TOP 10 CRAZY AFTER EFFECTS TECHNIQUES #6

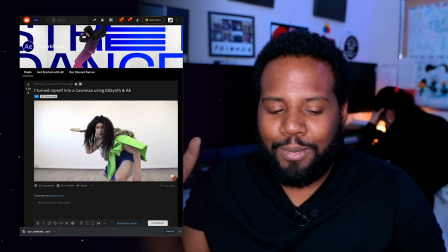4:05 If you look at the behind the scenes,
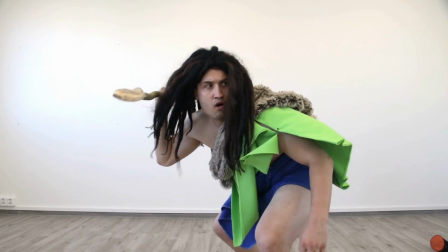4:07 it's actually kind of funny because it looks like he's just wearing like this green cloth and a super like janky homemade DIY prop suit,
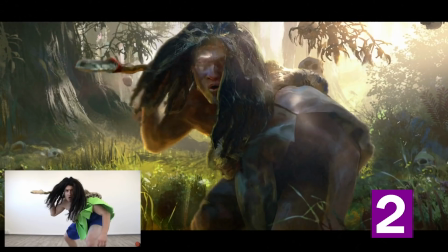4:15 and yet using EB Synth, he's probably able to take one frame or a few frames of a stylized caveman and then apply that style onto himself.
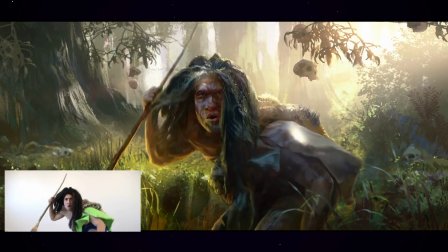4:23 So really, really awesome work, because it came out looking really seamless.
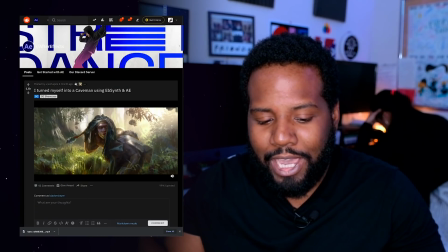4:27 And I gotta say, that subtle detail of the flies in the background and the compositing that you did there, huge, huge props, man.
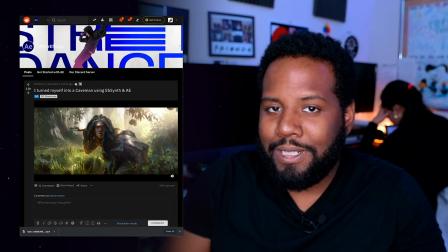4:33 That's super sick. So if you guys are interested in using EB Synth and After Effects, we have a tutorial here on the channel.
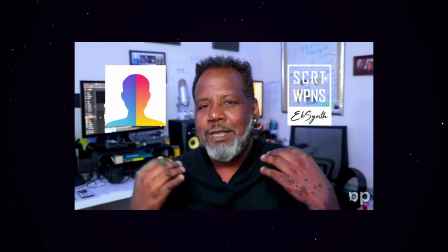4:39 I've used it for stuff like making myself look, you know, 50 years older. I made James Charles 50 years older too. All kinds of crazy stuff. Oh, and not only that, but you guys, EB Synth is a free software, so who doesn't like free shit?
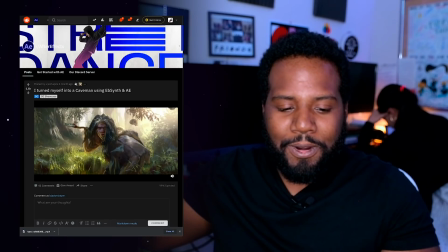4:51 Really dope words, go to Perns. I hope to see more of it. All right, on to the next one.
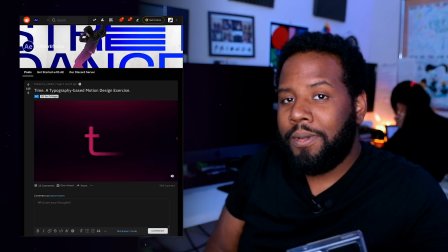4:59 Okay, so this next one is from Wells Fuego, which kudos for a pretty cool name that you got there, Wells Fuego.
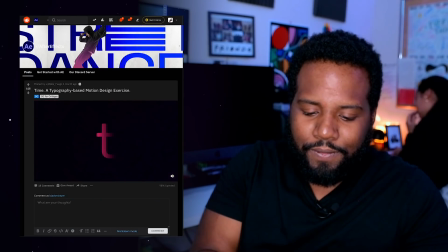5:06 It's fire.
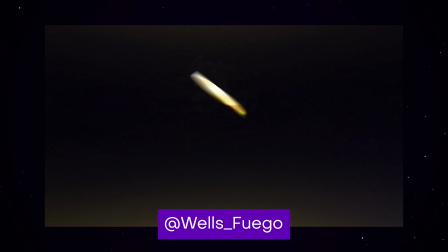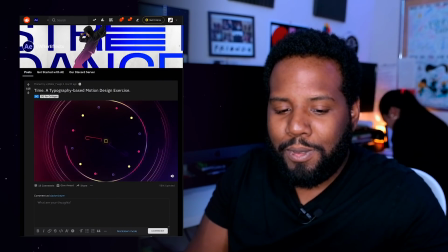5:13 He says, time a typography motion design exercise.
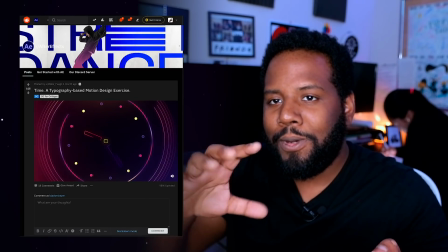5:17 Off the bat, I gotta say this intro with the time, the way the circle is coming out there, that looks super clean.
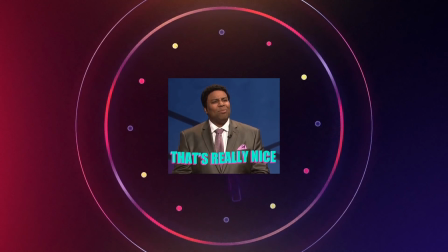5:23 I love the way that you're doing your curves on the animation. I gotta say, I love the colors.
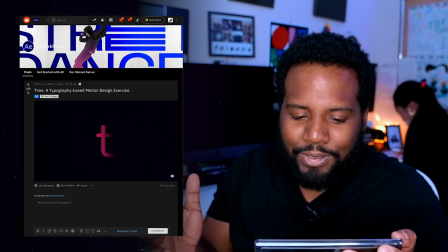5:27 I love the way that you're doing this transition from the clock into what looks like a T for a timeline.
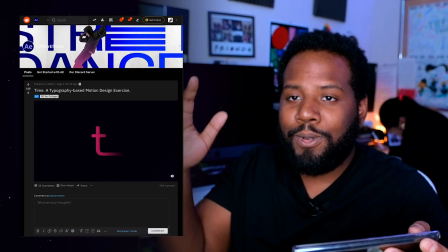5:34 Then you have the timeline growing out. This is really dope. Also, really, really nice use of those subtle textures I see there.
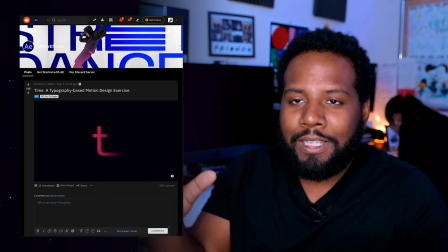5:41 It's just something that if you guys are getting into motion graphics for the first time, it's one thing to make your animation look really nice and tween all of your curves and things like that,
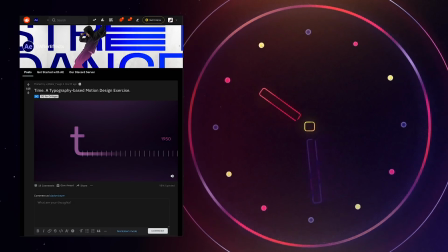5:50 but it's another thing to add textures onto your animation, especially something like,
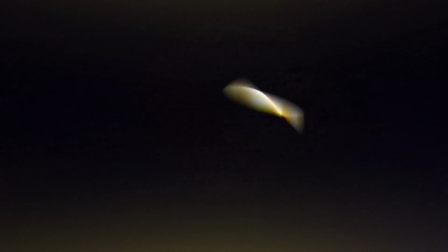5:54 looks like maybe a subtle noise effect, and then he even has this glow and this fake 3D lighting going on.
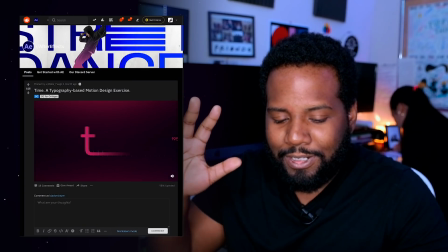5:59 This is really cool. All these subtle things are just gonna make that animation pop that much more.
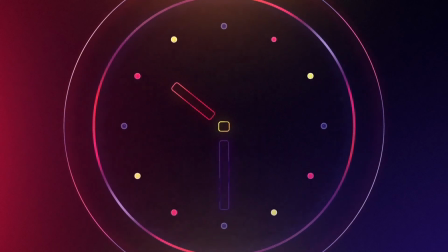6:04 Dope work, Wells Fuego. I love your motion graphics. And for a typography-based motion design exercise, I gotta say, you killed it.
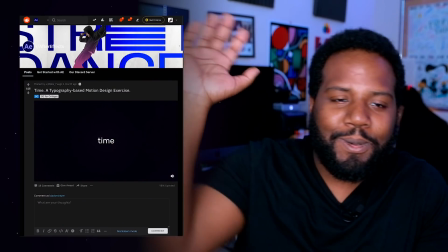6:12 I hope to see more of your work. All right, on to the next one. Okay, so this next one is from Holston. Yo, okay, this looks so cool. A pretty cool animation of a gorilla drinking soda.
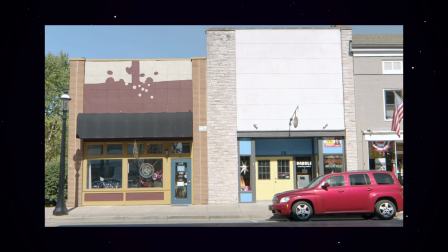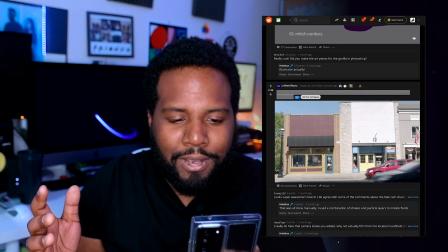6:38 I'm wondering how much of this is hand-drawn, how much of this is After Effects shape layers,
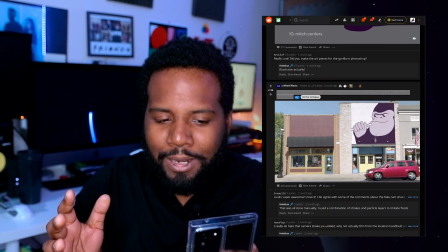6:43 because this is looking super fluid, and I know getting fluid animations like this with just shape layers is really difficult,
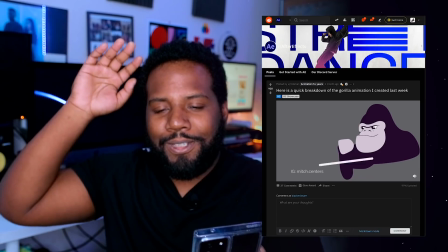6:49 so I wonder, is there a breakdown of this? Oh, yo, okay, holy shoot. Okay, thanks a lot, Holston, for also posting a breakdown.
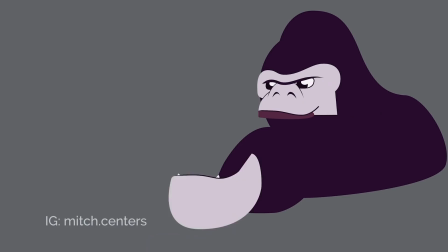6:55 I just love it whenever a dope VFX artist and animator also includes their process, so it kind of shows the magic to the rest of us.
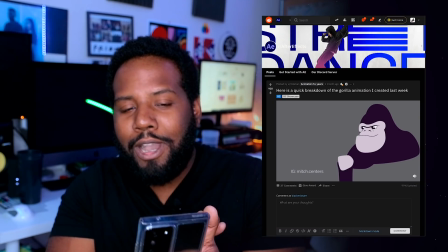7:02 Dang, it looks like a lot of this was done with Adobe Illustrator, which huge, huge props for being able to do that, just because I know how difficult it is working with vectors and,
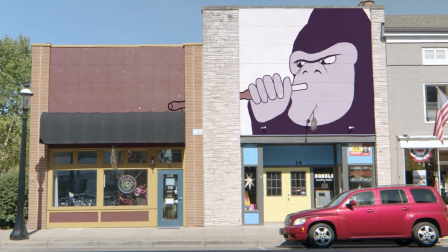7:10 oh my goodness, all the like different paths, I'm sure. If you guys are curious about how to get into After Effects and 2D animation,
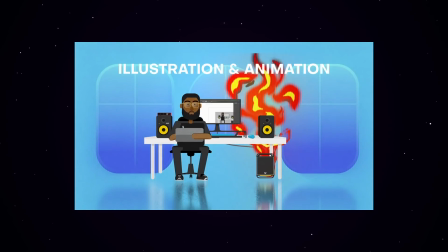7:17 I would say Adobe Illustrator is one of those softwares that works hand in hand with After Effects when it comes to building out these comps and having shape layers that you can animate.
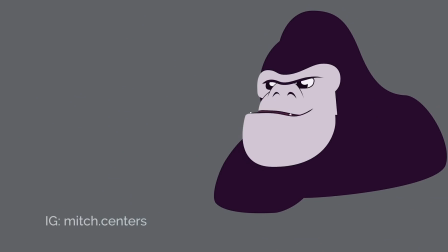7:25 So he even breaks down some of the cool techniques to make this animation look a little bit more fluid, and that is adding a turbulent display.
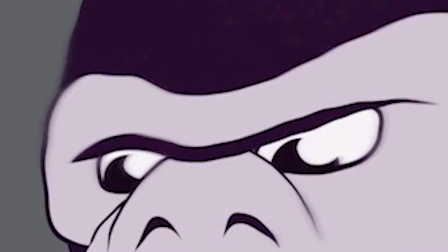7:32 So that's going to give us a little bit of that like hand-drawn wobbliness around the edges. And then he added a texture there as well.
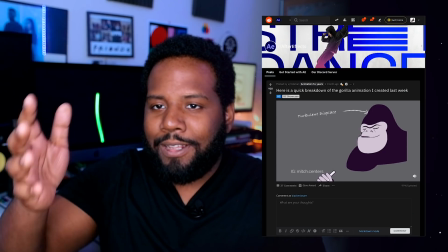7:38 So that kind of keeps that feeling as though it's not like fully done in a computer, but actually done by hand.
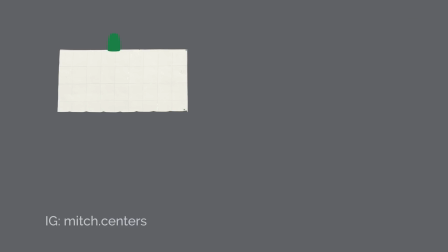7:44 Just adding those textures is a super nice touch. Oh shoot, and then for the liquid, it looks like also a shape layer with, is that a turbulence displace?
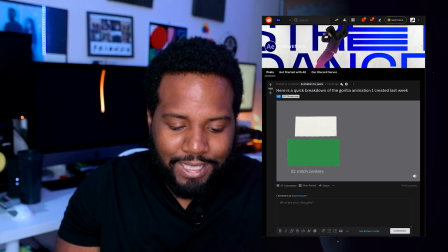7:52 Maybe like a CC particle world. Dang, okay, yeah, this is really, really sick.
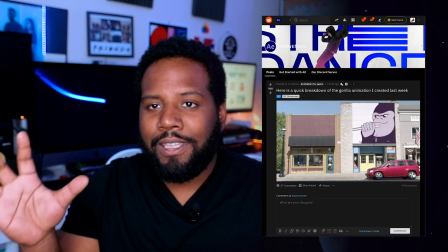7:56 I'm assuming just to get the animation looking like it's on the building and not just flat,
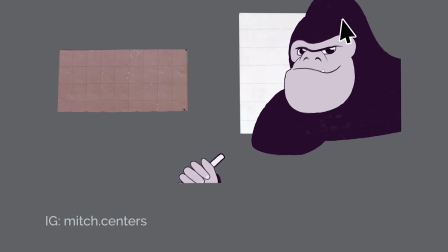8:01 he's adding what I'm probably assuming is a blending mode of like multiply.
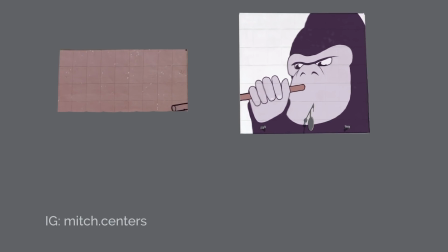8:06 That's gonna make the colors of the animation kind of imprinted onto the background.
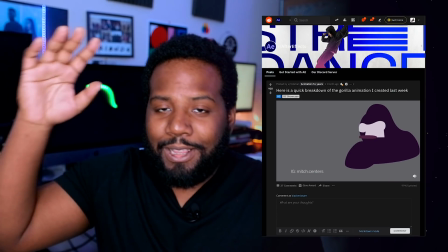8:11 Super, super dope work, Holston. I love it a lot. Hope to see more of your work.